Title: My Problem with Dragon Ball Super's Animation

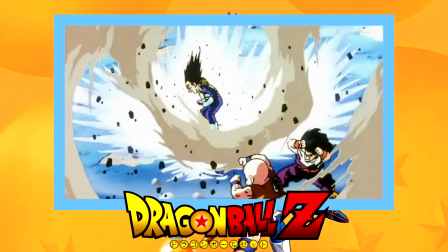Here we see it, the frame is violently shaking, lights flashing, dirt and rocks are being kicked up,
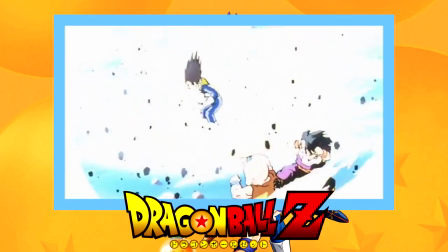he's affecting the area around him, conveying the mass amount of power he's putting off.
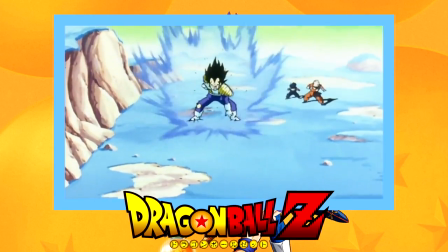And then whenever he dashes towards the camera, it's a completely different frame of animation each time,
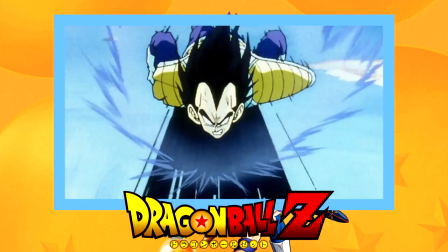and the camera pans with him to help convey the speed that he's moving at.
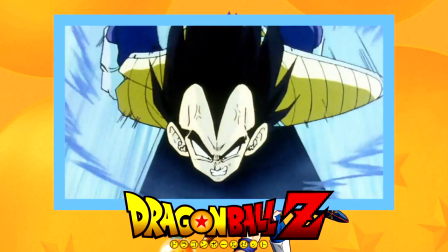Very similar concepts, way different execution. NZ had the much better execution.
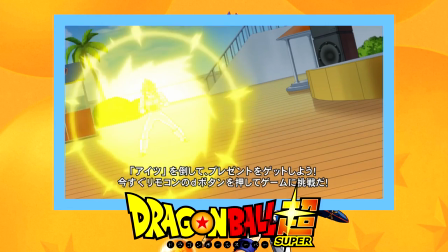Now let's talk about flat shot composition using the exact same fight scene that we were looking at before.
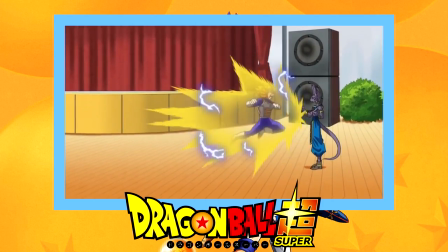After Vegeta darts across the screen, we then see from a flat side angle Vegeta coming on screen,
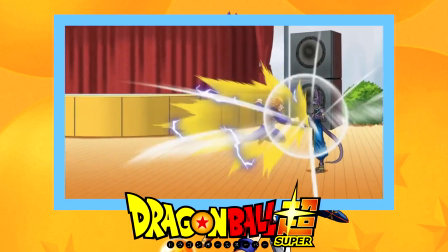slowly I might add, clashing with Beerus and then rapidly punching him in succession, which of course Beerus blocks with ease.
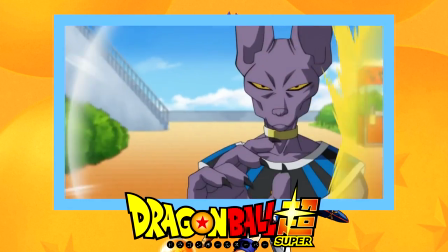And of course when Beerus hits him back, Vegeta does this ridiculous spin, And
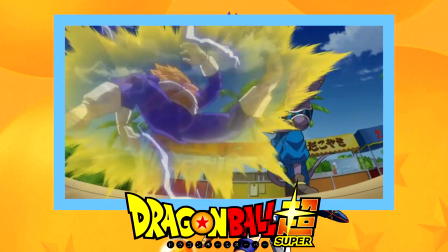to convey the force of just how hard Vegeta was hit, it's once again a single frame of Vegeta that they're just spinning around in a circle.
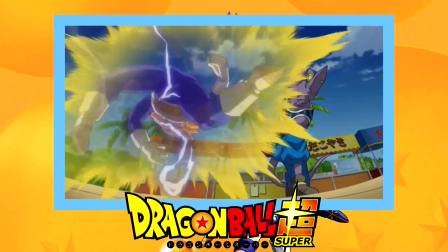Once again, highlighting just how cheap the animation is here.
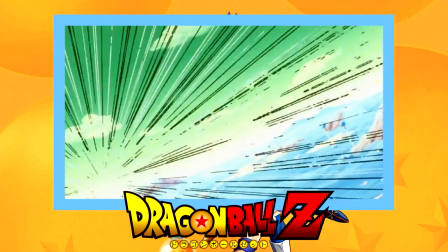And like last time, I'm just going to go ahead and juxtapose this scene with the same fight scene from Vegeta and Raccoon from DBZ.
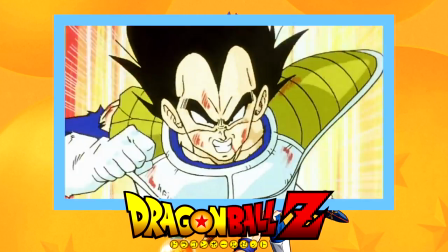Once again, a really similar concept, Vegeta dashing towards an opponent that he's completely outmatched by, releasing a flurry of blows until he gets nailed down by his opponent.
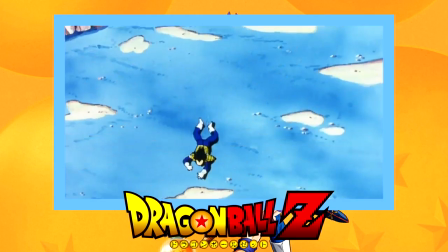Except here, it's done with a lot more artistic flair. Vegeta is shown dashing towards Raccoon from multiple angles.
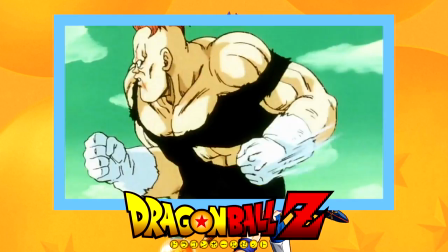When he first clashes with Raccoon, there's a real sense of weight to his punch, and his flurry of blows is more visually impressive overall.
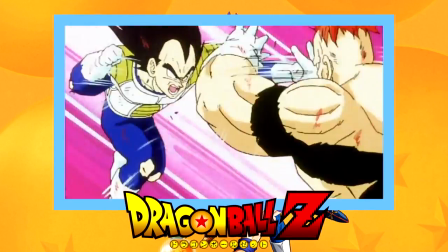And the sad thing is that it's not even necessarily a more expensive scene to animate, at least in terms of the actual combat.
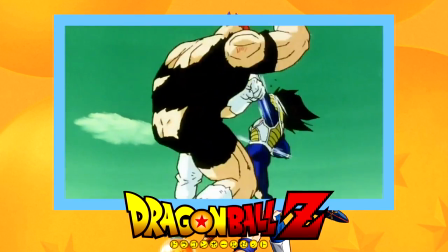One of the cost-cutting techniques that DBZ did a lot of was drawing characters doing multiple attacks
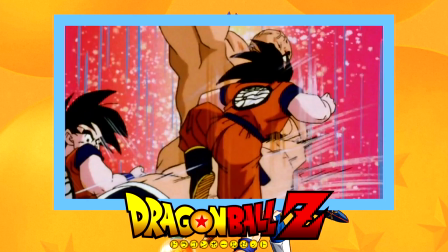and strikes and blocks within a single frame of animation to give the action sequences a more high-speed,
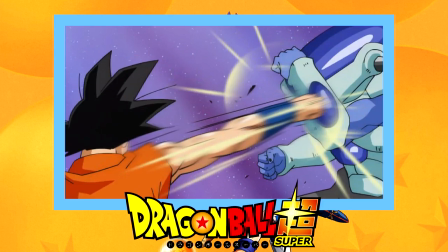intense vibe to them, which is a technique that Dragon Ball Super has apparently completely forgotten about.
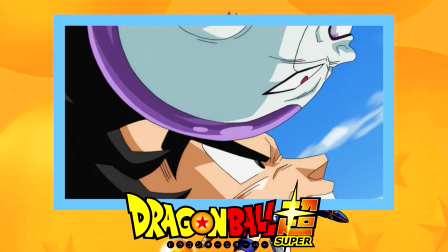The next topic I'm going to tackle is one that has less to do with animation specifically, and one that's a bit more subjective and really hard to convey.
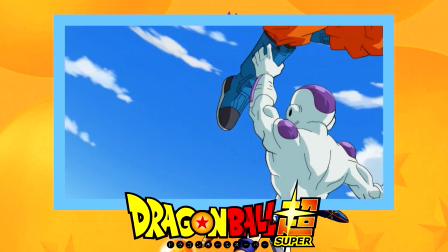And that is just the basic pace of a fight scene.
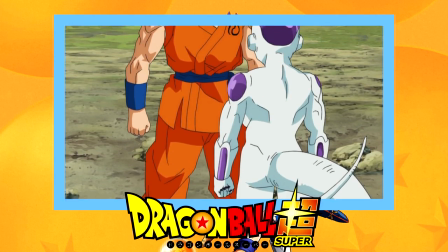And there's really no better example of like a horribly paced fight scene than the Goku versus Frieza fight in Dragon Ball Super.
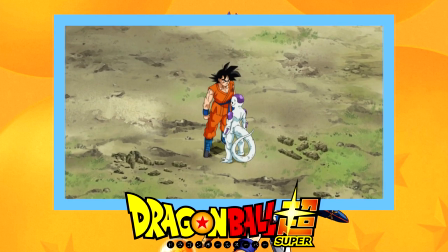The beginning of this fight is easily one of the lamest, most weak sauce attempts at creating tension at the beginning of a fight I've ever seen.
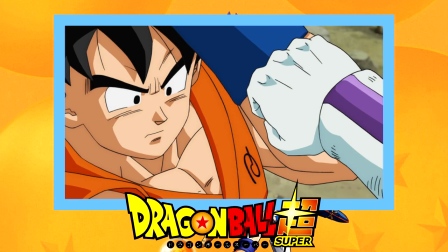It opens with Goku and Frieza exchanging a couple of weak blows.
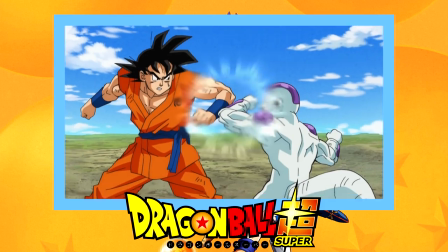One admittedly does create some damage to the surrounding area, which is kind of visually impressive,
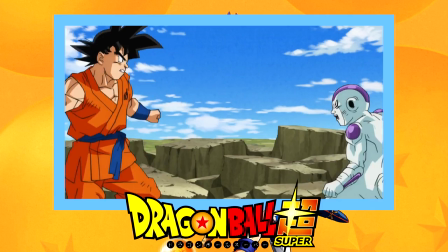but then that immediately leads into them having a long, drawn-out grapple match where they're just kind of powering up against one another,
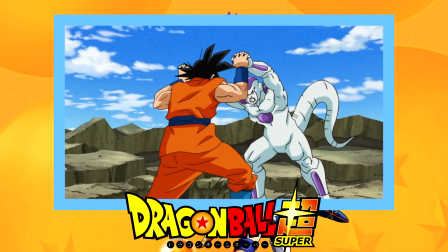and this goes on for an incredibly long amount of time.
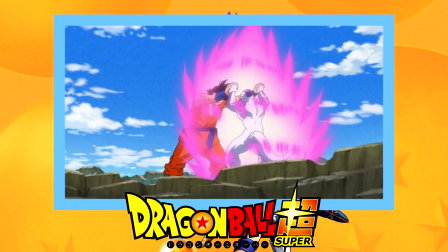Now, some might argue that, well, it's the beginning of the fight, it's the warm-up, of course it's going to have a slower start to it.
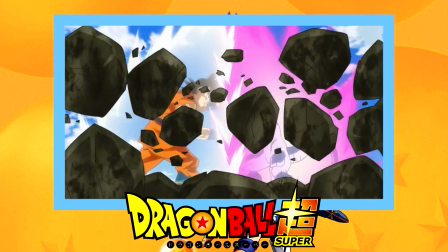And yes, of course, there needs to be build-up at the beginning of a fight. You can't just jump in running on all cylinders.
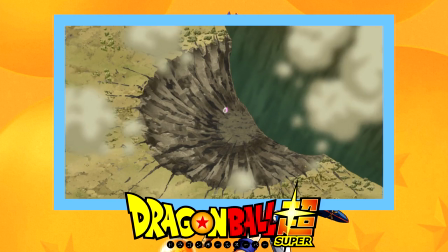So my go-to example for how to do this correctly is the Goku vs. Frieza fight from Dragon Ball Z. The fight begins with Goku dashing towards the camera,
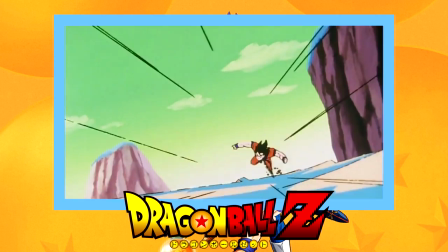pulling his fist back and landing a massive punch that Frieza blocks, creating a giant shockwave.
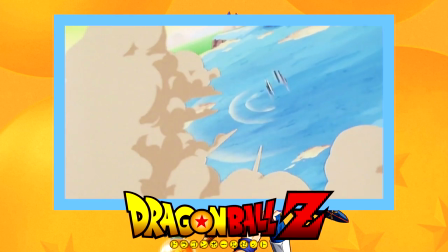Then the two disappear. The next scene is a cost-cutting measure, but a stylish and effective one.
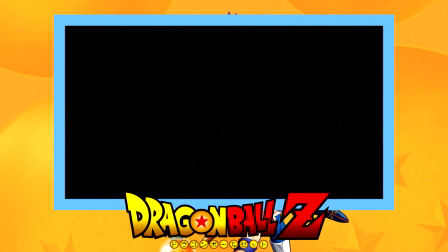We get quick flashes of the two exchanging blows, with booming sound effects to convey the force with which they're striking with.
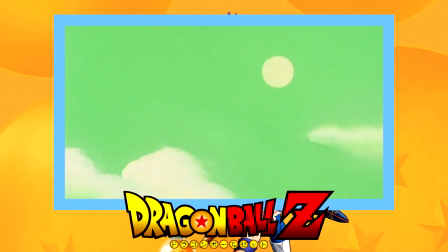Next we move on to another cost-cutting measure, where we see the camera is darting back and forth over a vacant planet Namek,
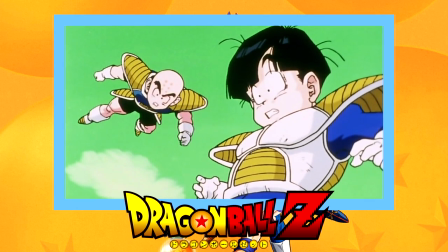with the sound effects of Goku and Frieza clashing, which reinforces the idea that the characters are moving too fast to be seen,
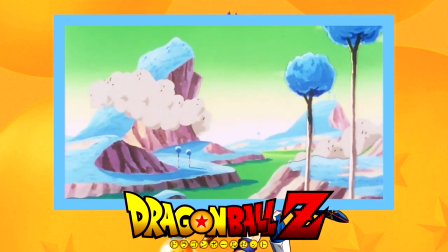even by Gohan and Kuririn. After that is a slow, panning shot over an empty landscape, except this time we see small glimpses of the two fighters,
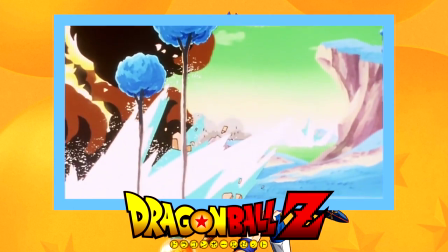and the massive amount of destruction that they're causing to the planet each time they collide with one another.
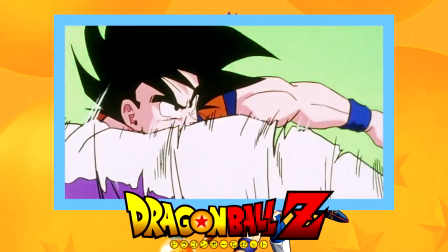And finally, this leads us to us seeing our hero and villain battling it out for real.
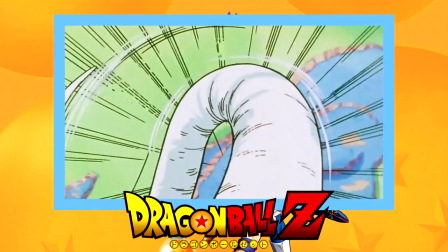Now, the beginning of their fight in DBZ is not only a much cheaper solution to creating a slow build-up to a fight,
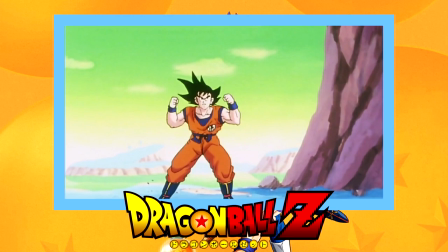but also one that's more just effective overall, because it's actually a build-up.
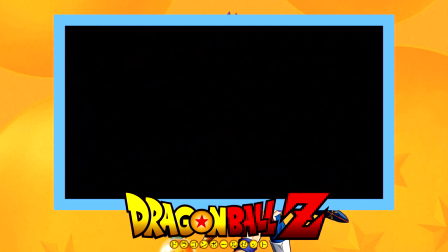We get little flashes, little teases of what's to come, whether it be in just small striking panels,
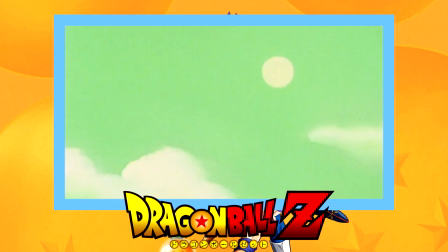or just hearing the sound effects of them clashing, or just seeing the devastation that they're doing to the landscape around them.
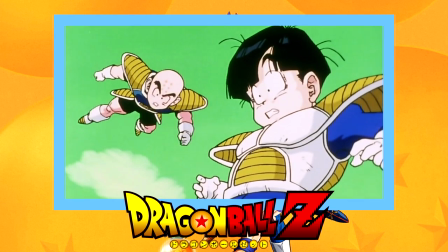It all helps building an anticipation for seeing the actual fight that's about to happen.
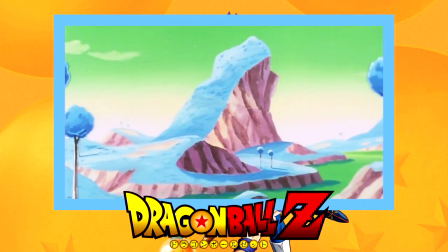And it also goes to prove that low budget doesn't necessarily mean a worse product.
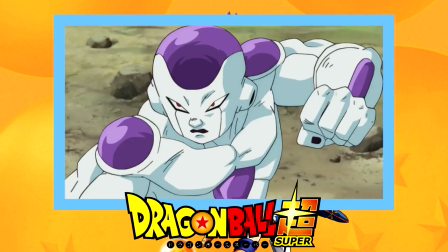There's obviously more effort and animation put into the Super version of that fight,
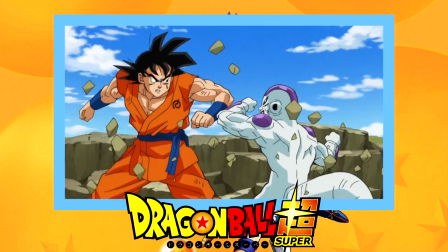but it was sloppily directed and conveyed no tension, resulting in just a worse product overall.
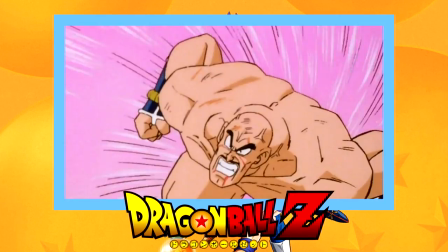And in case you think I'm cheating by pulling some of like the best animated scenes from Dragon Ball Z, well then just look at some of like the worst looking episodes of the series.
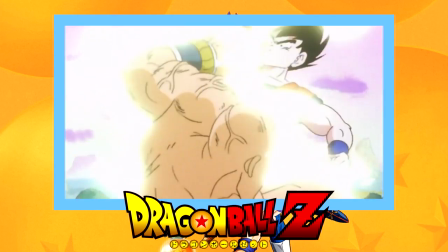It's not about animation or art quality here, it's really just about the direction,
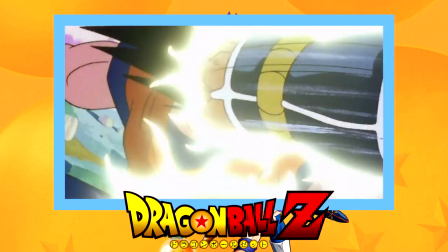how to frame and compose a shot, how to pace a fight scene, how to build tension.
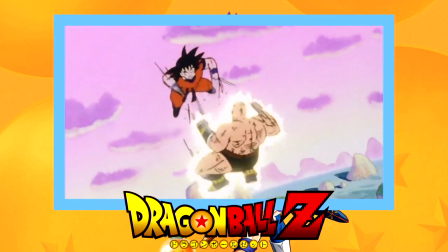Even the worst looking episodes of DBZ understood these basic fundamentals and knew how to use its budget accordingly.
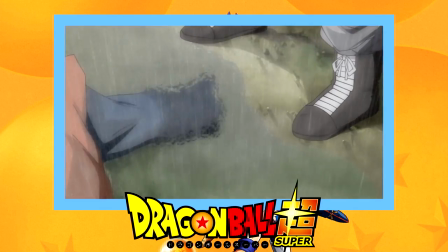And finally, the last thing I want to bring up is something that's a bit vaguer and even harder to try to convey to people, and that is atmosphere.
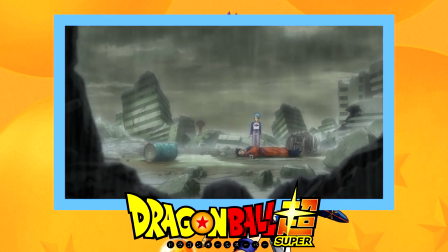And I feel there's no better scene in Dragon Ball Super to compare to Dragon Ball Z than one that they directly recreated from Dragon Ball Z,
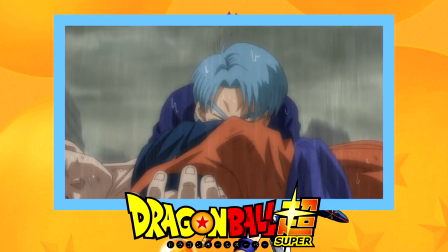and that is the whole Gohan death scene, Trunks becoming a Super Saiyan for the first time in his future timeline.
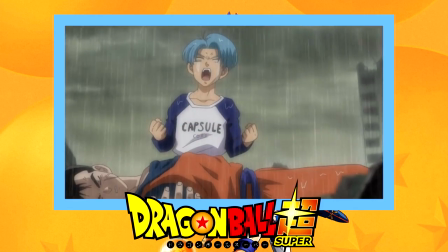Well, let me just say, as far as Dragon Ball Super goes, this is a finely made scene.
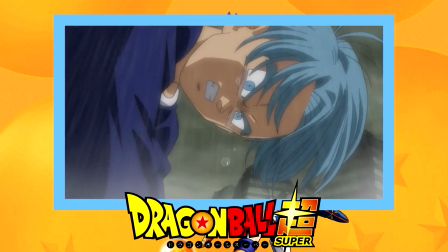It's not, bad at all, and I'm pretty sure if people had seen this and don't really remember the Trunks special that well,
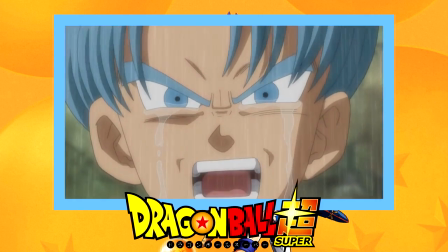they're probably thinking I'm being an asshole right now. And like I said, it's fine by Dragon Ball Super standards,
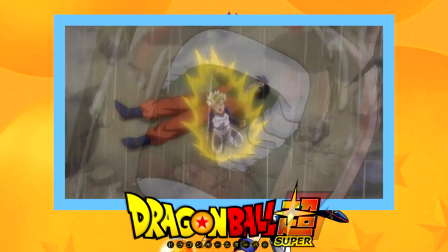but whenever you think back to what the original scene was and how well it was executed, you kind of start seeing where my gripes begin.
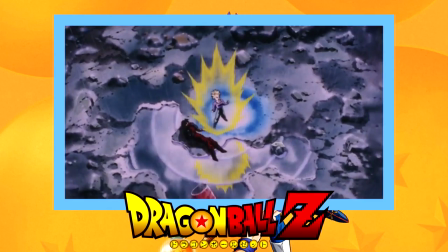I feel there's no better way to convey this other than just show you both scenes at the same time.
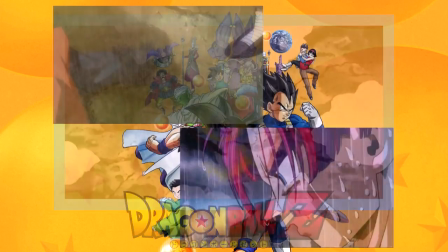And yeah, I made a few little edits so that way they sync up a bit better, but you get the idea.
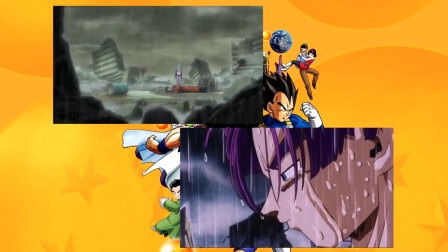This isn't about pacing, this is once again is about the atmosphere.
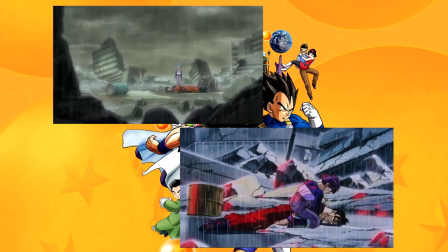And where DBZ completely slaughters this is just like its use of composition of shots, and the big thing here is just shadows and lighting.
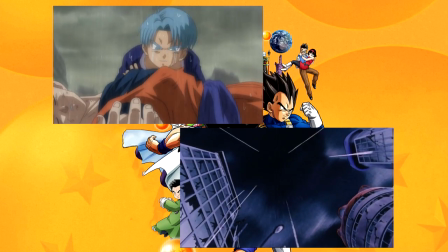It uses those to great effect in DBZ, and in Super they're pretty much non-existent.
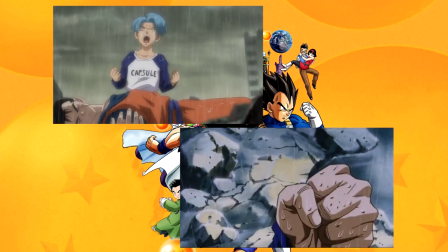Super at least kind of goes for some muted colors. It doesn't have the washed out color palette that the original did.
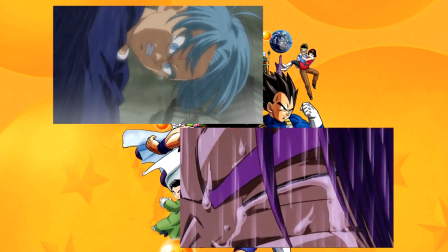It doesn't use lighting and shadows to increase the atmosphere,
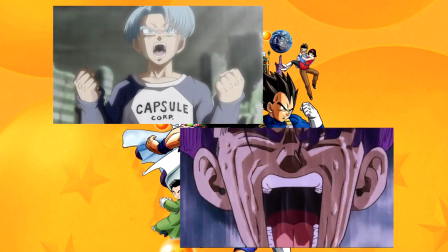to create that sense of hopelessness and sorrow that the original Trunks special had.
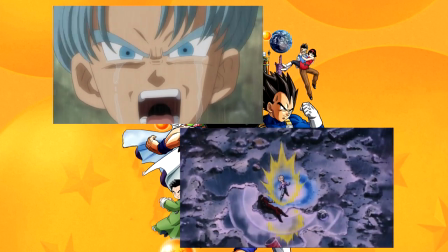Taken on its own merits, it's a fine scene,
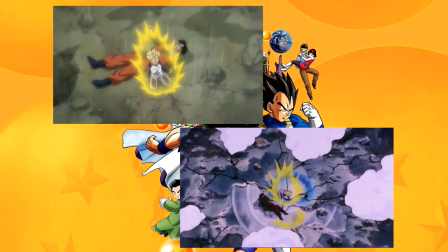but the Super version is just flat when you compare it to what was done in the Trunks special. And once again,
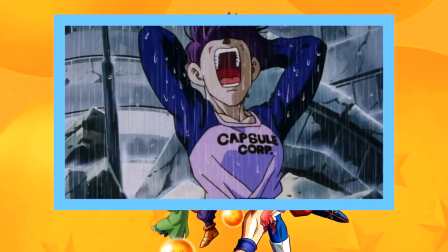like, the Trunks special wasn't even like a top tier animated thing.
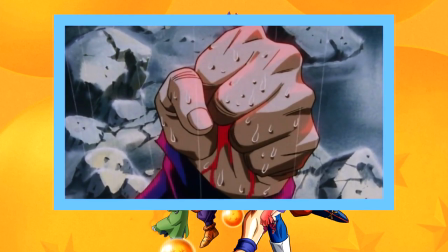There are scenes in the Trunks special that look like shit, but where they really nailed it was this sequence.
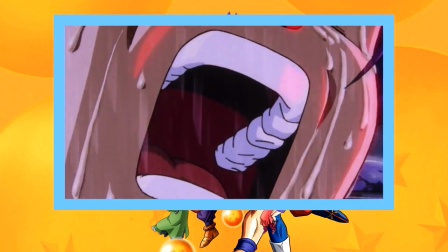And where Super really just dropped the ball was the sequence.
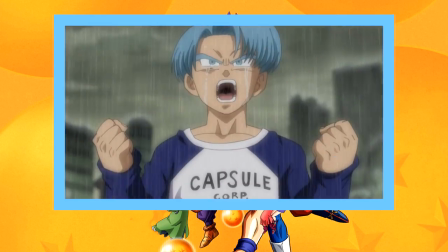Like I said, by Dragon Ball Super standards, it's fine. But when you compare it to what came before it, that's where everything starts falling apart.
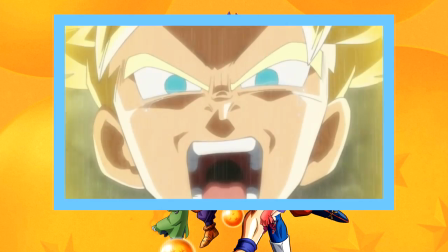And really that has been my biggest criticism of Dragon Ball Super as a whole. When you compare it to what came before, it all just kind of falls apart.
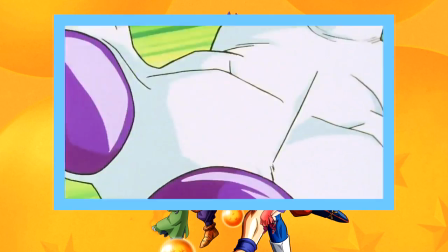And this isn't nostalgia, or being a fanboy, or any of that bullshit.
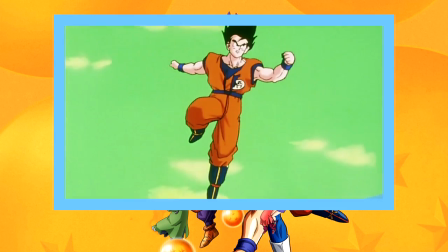This is just me breaking down these elements and trying to convey to people, this is what I'm talking about, this is why I'm disappointed.
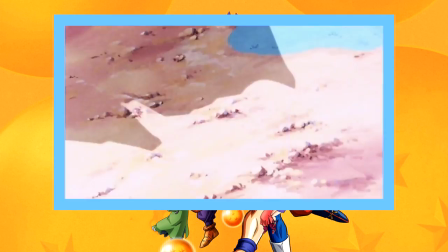This is why Super isn't visually holding up. Now, that's not to say that Super just completely failed all around.
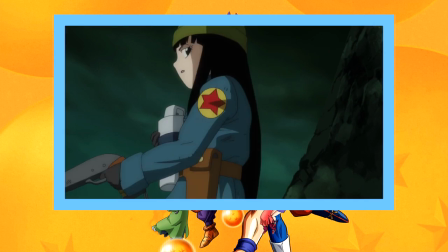I mean, there have been plenty of episodes that look really great, that have great action sequences, and those moments are great, but they're also few and far between.
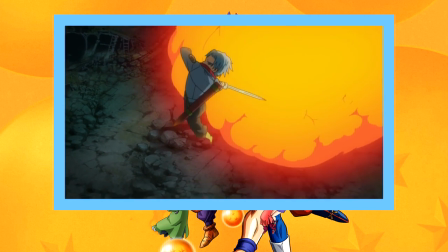Right now, Super's highest highs is about where DBZ would land on its average.
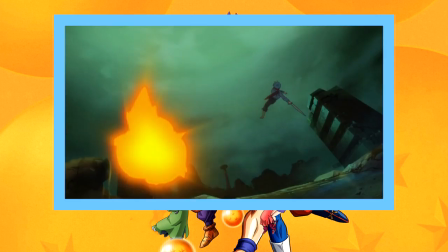It never hits the high points that Z does, and its lowest lows are way below what the franchise has ever been at before.
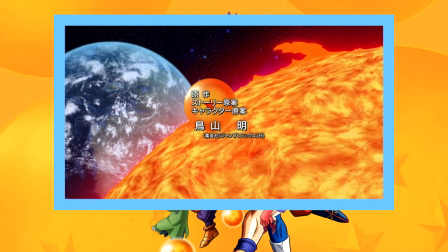So that wraps up everything I had to say. Hopefully you guys got where I'm coming from, what I've been talking about in all these goddamn reviews.
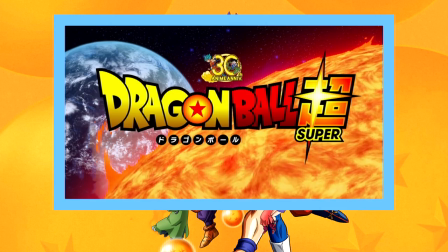Until next time, Zeon, out.